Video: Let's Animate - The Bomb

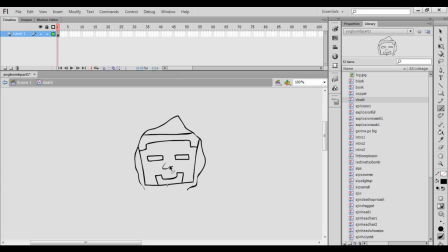Nose. How about this? Yeah. No, I don't know. He doesn't need a nose, I don't think. I mean, I guess it would be Herobrine.
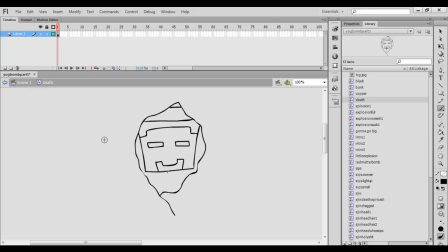I don't know who else it would be. I mean, it could be like a creeper head, maybe, or Israfel.
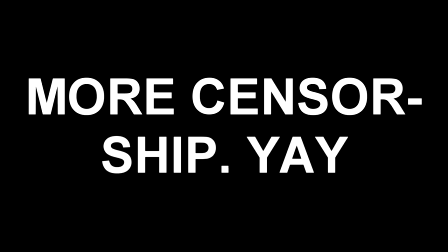Holy shit on a shit sandwich. We need Israfel up in here.
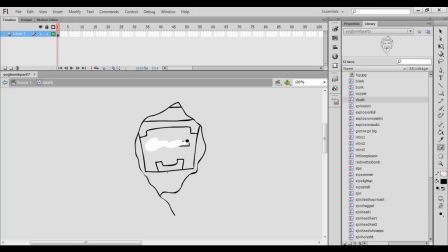Alright, screw Herobrine, or Herobrine, or however you want to pronounce it. We are making mother flippin' Israfel Death. Oh, that literally just came to me. Oh, that's awesome. That's awesome. I was thinking like Herobrine or maybe a creeper head, but no, this is perfect.
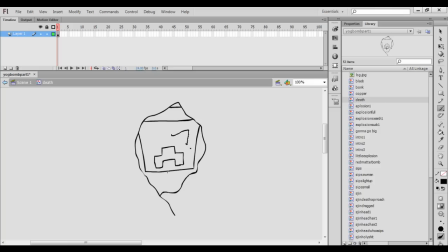I'm gonna give him like angry eyes. Yes, I like it. Oh, hands are so hard to draw. I'm afraid of them. You just have to do that weird, you know, foreshortening sort of stuff. Actually, it looks okay. I'm actually pretty okay with that. First try, I did that hand.
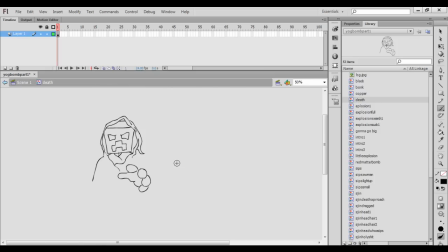Wow, that's not bad. Actually, I mean, the thing is, I would love to make his robes wave in the wind.
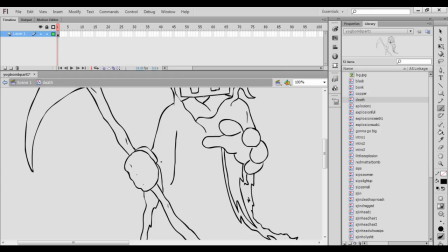That would look amazing. But that'd be so time consuming. And I want to get this out to you guys, like, within my lifetime. Well, Israfel, I don't really know what Israfel...
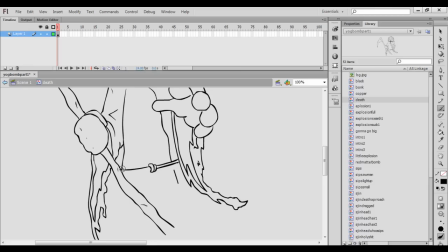He's just like an evil guy. I don't really know, like... He's not Death. I don't know if he's like some... Well, he's who is he? He's the son of that preacher.
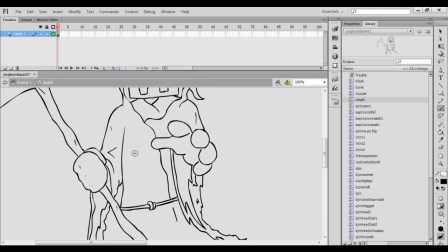Oh my god, it's been so long since I've seen all that. He's the son of that one preacher guy. So he's not like immortal or anything like that. He's not like some like weird...
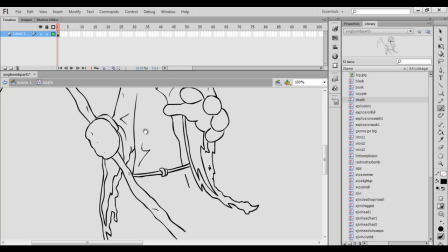Although I mean, he doesn't look human, does he? I don't know.
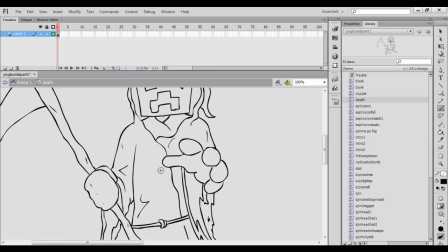Did they ever like say like what Israfel is? They probably did at some point.
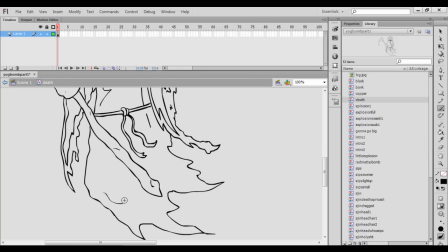Alright, I'm going to add a few more lines just to sort of indicate that there could be movement. I mean, it's an animation, so there probably should be like real movement, but you know, it's pretty big.
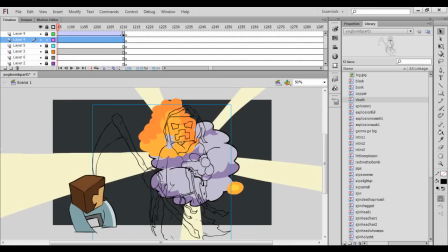Oh, it's so perfect. You're just going to fade in front of the explosion like that.
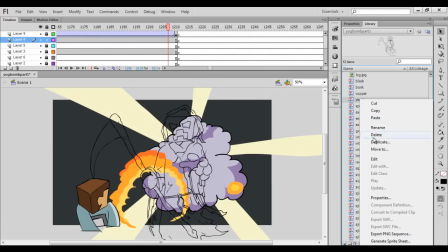Oh, it's going to be great. Okay, so next step, of course, is to color him in.
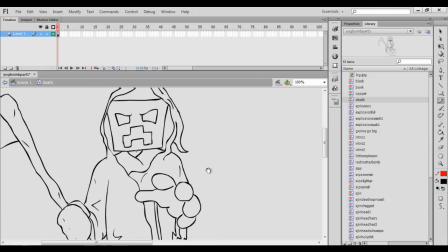So first I'm going to signify where these shadows go. The shadows of Israfel.
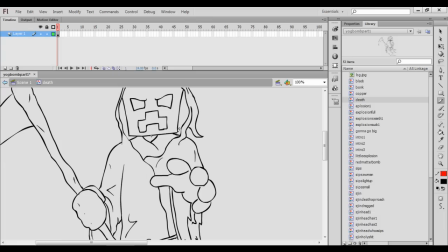Get it? Ha! I'm sorry. I'm really sorry for that. That was uncalled for.
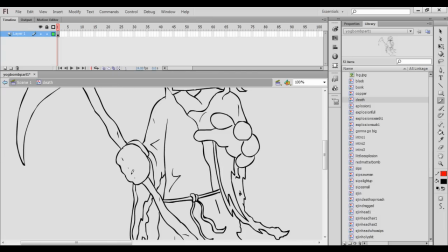Whew! Alright. The light source... Well, really the light will be behind him in the explosion.
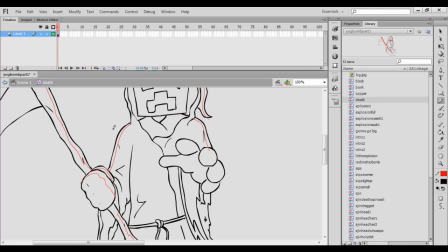So maybe I should follow that. And the other good thing about keeping this stagnant is that it does allow me to put a little more detail into the drawing.
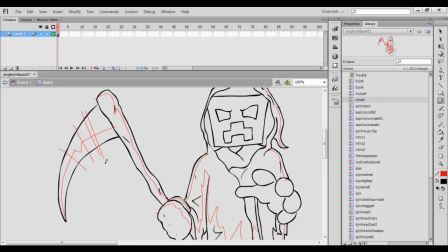You know, I do want this to be a detailed drawing. Alright, let's color this guy in. Oh, this is exciting. There we go. Look at that. Alright, so his eyes are bright freaking red.
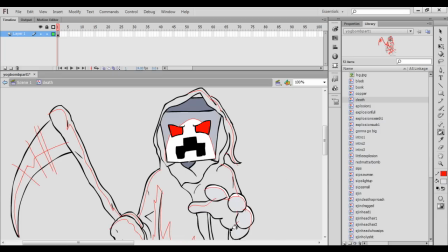Bam, bam. Actually, just about the color of my stage there. It's not always the best.
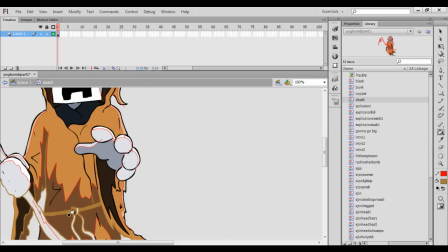I think it's all the shadows.
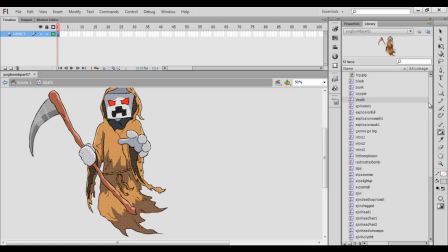So let's see what he looks like. Oh man.
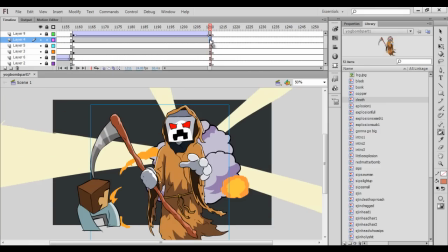Oh man. Now we're going to give him a real quick and dirty animation. So let's see where we want him to wind up.
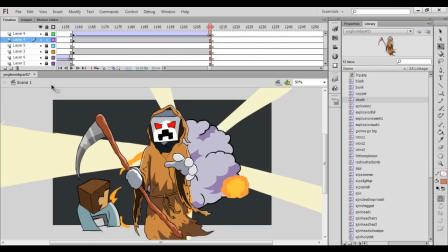He's going to wind up pretty much there, I think. And we don't want him to move a whole lot. We want it to be a pretty subtle, slow movement.
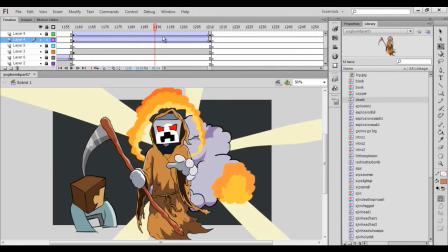Of course I did that backwards, so fuck me. We want him to move.
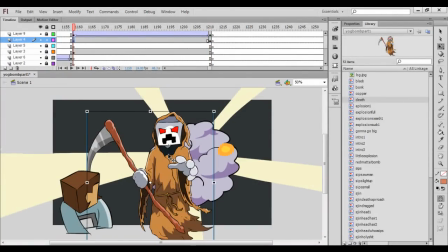We want him to zoom in a little bit, but not too much. We don't want it to be like too quick. We want it to be pretty, you know, slow, death-like, you know?
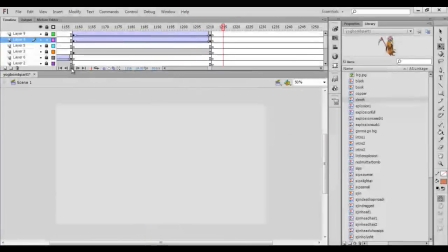I can see my death slowly approaching.
Oh, I love it. Alright, now let's put in the fade.
I can see my death slowly approaching.
Oh my god, it's great.
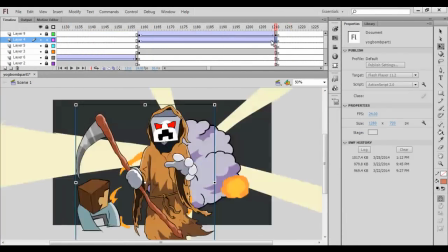I'm actually going to ease that out a bit too. And actually, to be quite honest, I think I'm going to move him over a little bit.
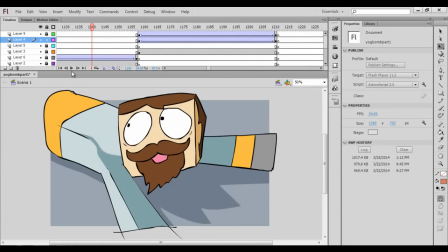Just so that he winds up more in the center of the screen. Oh my god, I can see my death slowly approaching.